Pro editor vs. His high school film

And we should probably title this something like, you know, let's call it ajar, because the door's ajar when he comes home. You ever hear that joke? When is a door not a door? When it's ajar. And let's see what that does.
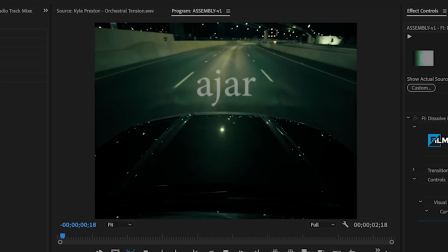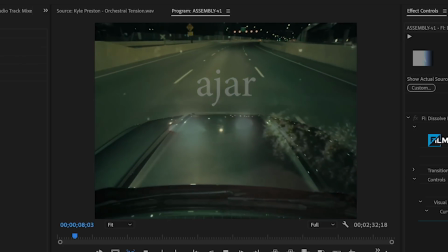Thanks for the ride.
I mean, already infinitely more watchable than it was.
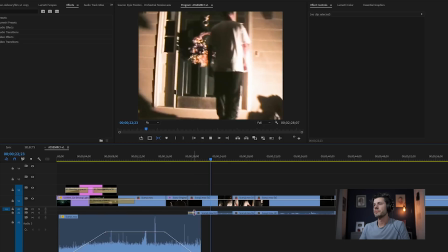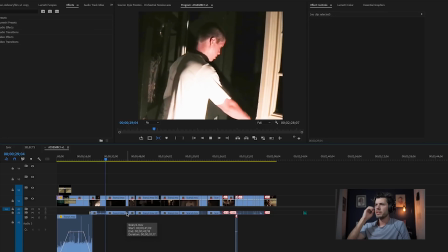So I think I need to lose the music by the time he opens the door because it's doing too much.
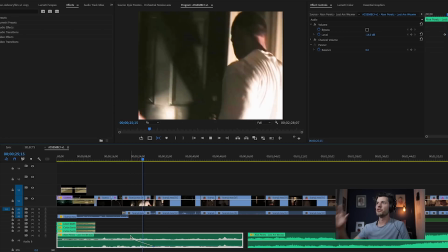Let's dip the music out. Let's get real quiet. That'll draw the viewer in subconsciously to this moment where the door opens. And it's a subtle moment, so by having the music disappear and by adding a bunch of sound design there, we're going to draw the viewer's ear and mind towards this moment of, ooh, the door was open.
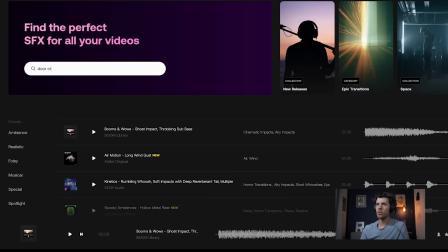We go to Artlist sound effects, we type door, creak. Let's see what we got.
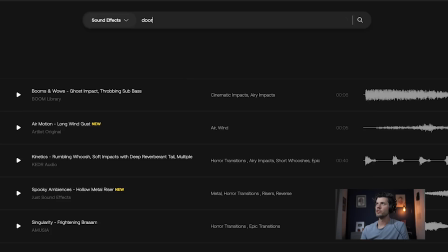Looking for more of a high-pitched door open sound effect.
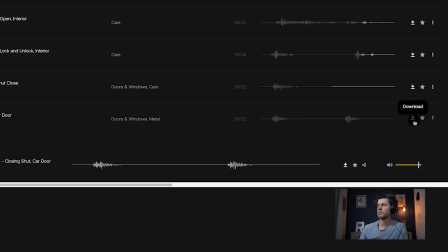Car door sound effect. Car approach stop. Good. We got some sound effects to start with. I think we need to probably lose most of the original audio because it's very noisy. You can hear the AC, all kinds of things going on. I want to get the car engine sounds because that's not going to last long enough.
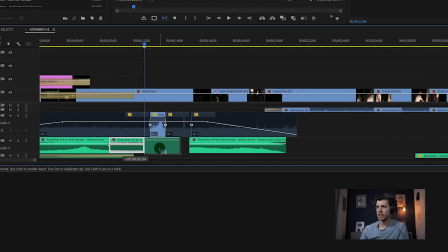I can tell you that. So we'll just hold Option and drag to create a duplicate of it. Do it one more time. Then I'll shorten it. I'll bring it up, and then I'll create a cross dissolve.
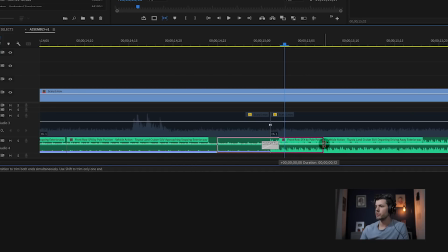So we'll dissolve from the idle into the car back and away, and hopefully it works out.
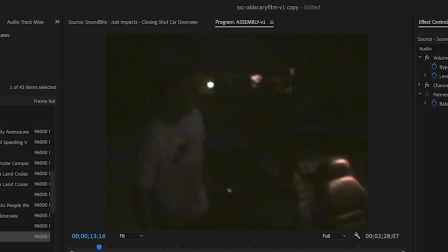That's the car door closing. Let's grab that. And I do really like the crickets, but I don't like the ones that we have baked into the audio just because it's all kind of cruddy and it's all going to jump around too much with each camera cut.
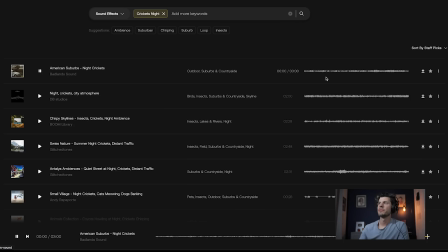So we're going to add our own crickets. Perfect. Should we do an owl? Do I dare do an owl? Why not? That's what I asked for. If it's too cartoony, I'll leave it out. All right, it's a new day. I've switched from beer to Red Bull, and I've made a lot of progress on the sound design. I went ahead and, as you can see here, cleaned it up a lot, got the color coding going on.
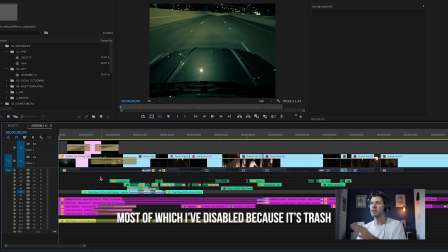So we have our production audio at the top. We have our sound effects in this greenish color. We have our ambience sound effects in this magenta. And then we have the one music track I've got so far in yellow.
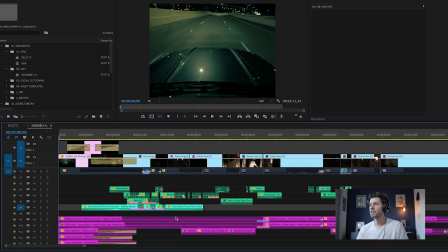And you'll also notice I've added a lot more sound effects, a lot more ambience, and it's really starting to come to life.
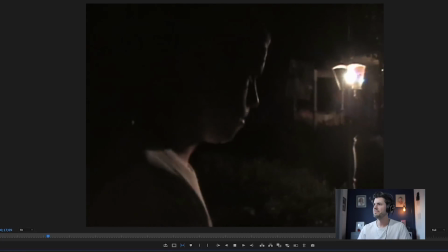With the door dinging. Little details like that add a lot. Got some footsteps in there.
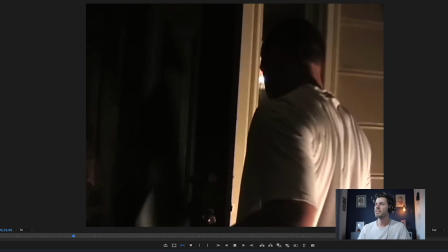Dog barking in the distance. And the music is doing a lot of lifting to set the tone too. You can see how much production value good sound can add, even to horrific footage like this. I'm also gonna need some creepy sound effects just in general. There's a lot of little scary moments where a silhouetted figure walks by frame somewhere, and we need some good sound effects for that.
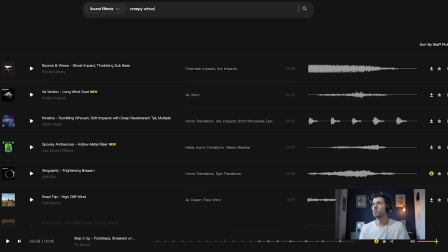So let's just type creepy whoosh. Maybe something will come up there. Ooh, I like that one. Sometimes a little less is more. I do need that grandfather clock now that I think about it.
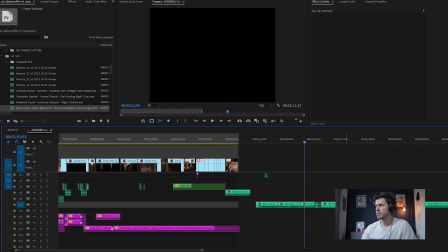Got the ticking clock.